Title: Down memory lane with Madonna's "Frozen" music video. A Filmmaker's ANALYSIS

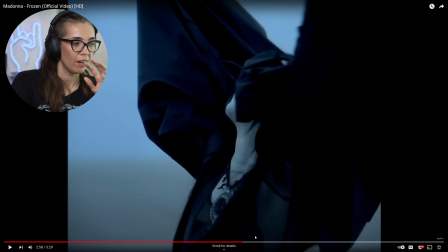So let's look back at some of the things that we see in this final part of the video, because there's definitely like a switch, right? In the music, like it becomes even darker, more intense, and then it's intensifying with this
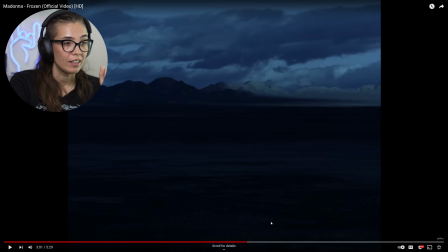moment where everything turns even darker. Like they shot this way underlit, underexposed. I'm still fairly sure that a large part of this was not shot at night, but just the way that they shot it made it look like it was shot at night.
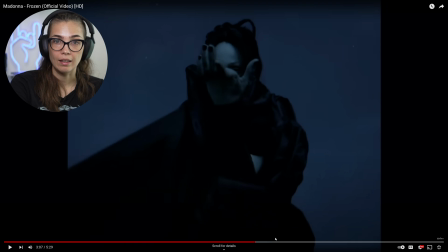Then we do have certain parts that look like they were actually shot at night because we get some parts where
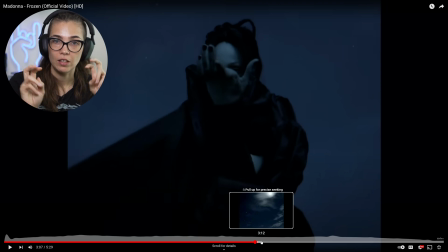we see that she is being artificially lit, as in there's lights that are lighting her.
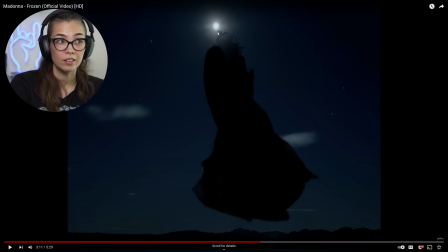So this part, honestly, I'm not sure if that's the sun or if that's the moon because it's so bright. We do see stars as well, so maybe, but I feel like they messed with the footage, if that makes sense. But again, like we have her floating in the sky here. It feels so ominous.
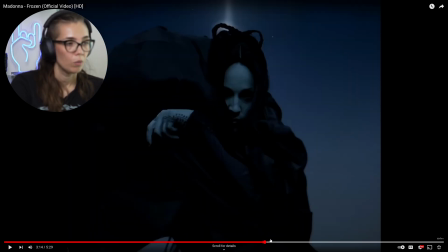It's so cool looking. We have her still doing her thing here.
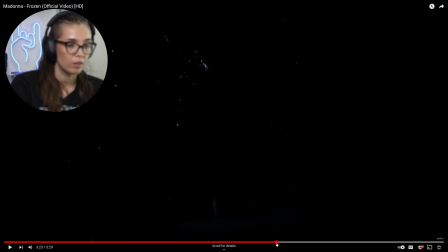And then we get to this part, which is sort of like the finale of the song.
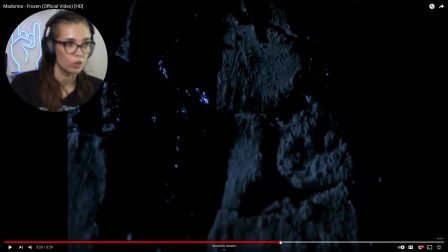We see this dark, sort of gooey stuff, which has a beautiful reflection from some lights here. It looks like it's blood, but it could also be this black goo. And it's moving backwards to her.
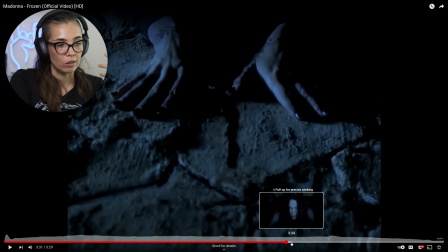So that's footage is reversed. And it's looking so cool because it looks like it's being absorbed into her. We have no idea what it is, and there's no explanation for it, except then all of a sudden there's three of her.
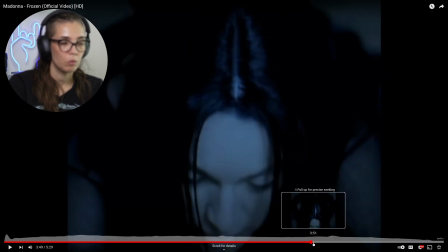Again, I do think that these three women are actually body doubles.
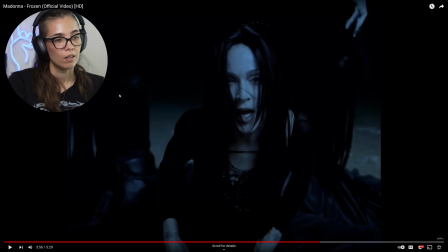They're dancers, and they're just doing the thing with her. And we see a little bit of their faces. I couldn't say exactly like, hey, these are different people because they do cast these people to look a lot like whoever it is that they're body doubling, right?
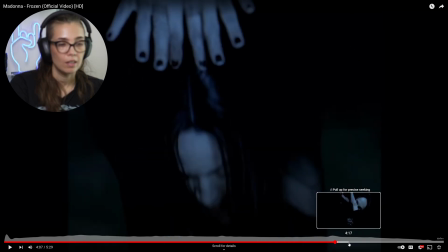So definitely look a lot alike. But it's such a beautiful ending and so unreal,
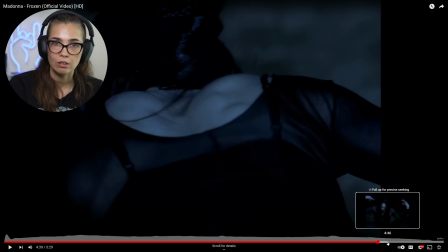and these beautiful shots of her back, which is such an interesting choice to shoot her from the back. So I wonder if maybe Chris Cunningham sort of saw her from the back at some point and saw her those muscles working and was like, "Ooh, that's an interesting shot.
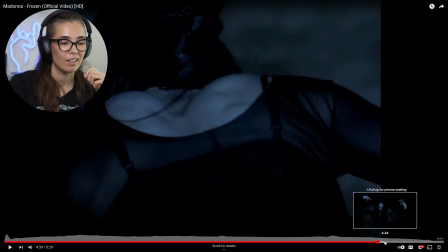Let's get some of that," because it seems like that's not something you think about getting into that.
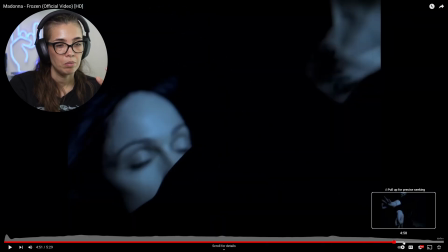So just a really beautiful movement of her hands and then this beautiful jewelry,
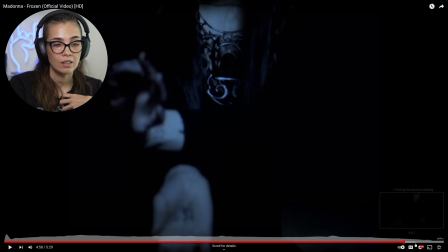which I don't know exactly what the significance is of that, but we see a couple of shots of that by the end.
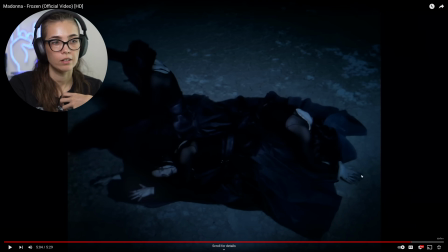It's really cool. And there must have been this does actually feel like it was shot at night, and we have like a big light, a big like single light that's casting light onto them from up high because it's very soft
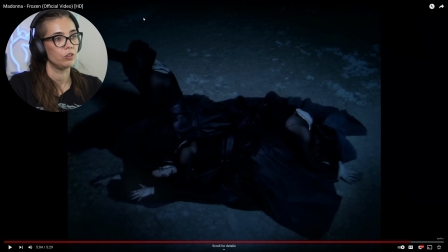and it sort of spills out onto the surroundings. So yeah, just just beautiful. Just a beautiful video. I still have many questions. Maybe we can find Chris Cunningham and talk about this video. I don't know where he's out at the moment, what he's up to, but man, that guy, he made some brilliant stuff. All right. Anyway, I really hope you enjoyed this. I sure did. This is such a cool throwback to one of my favorite videos of all time and like what sparked my film love. Let me know what you think about this video and if you remember seeing this when it came out. Come hang out with us on Discord. We have a wonderful little community over there where we talk about music videos, but music in general as well, and movies, games, etc.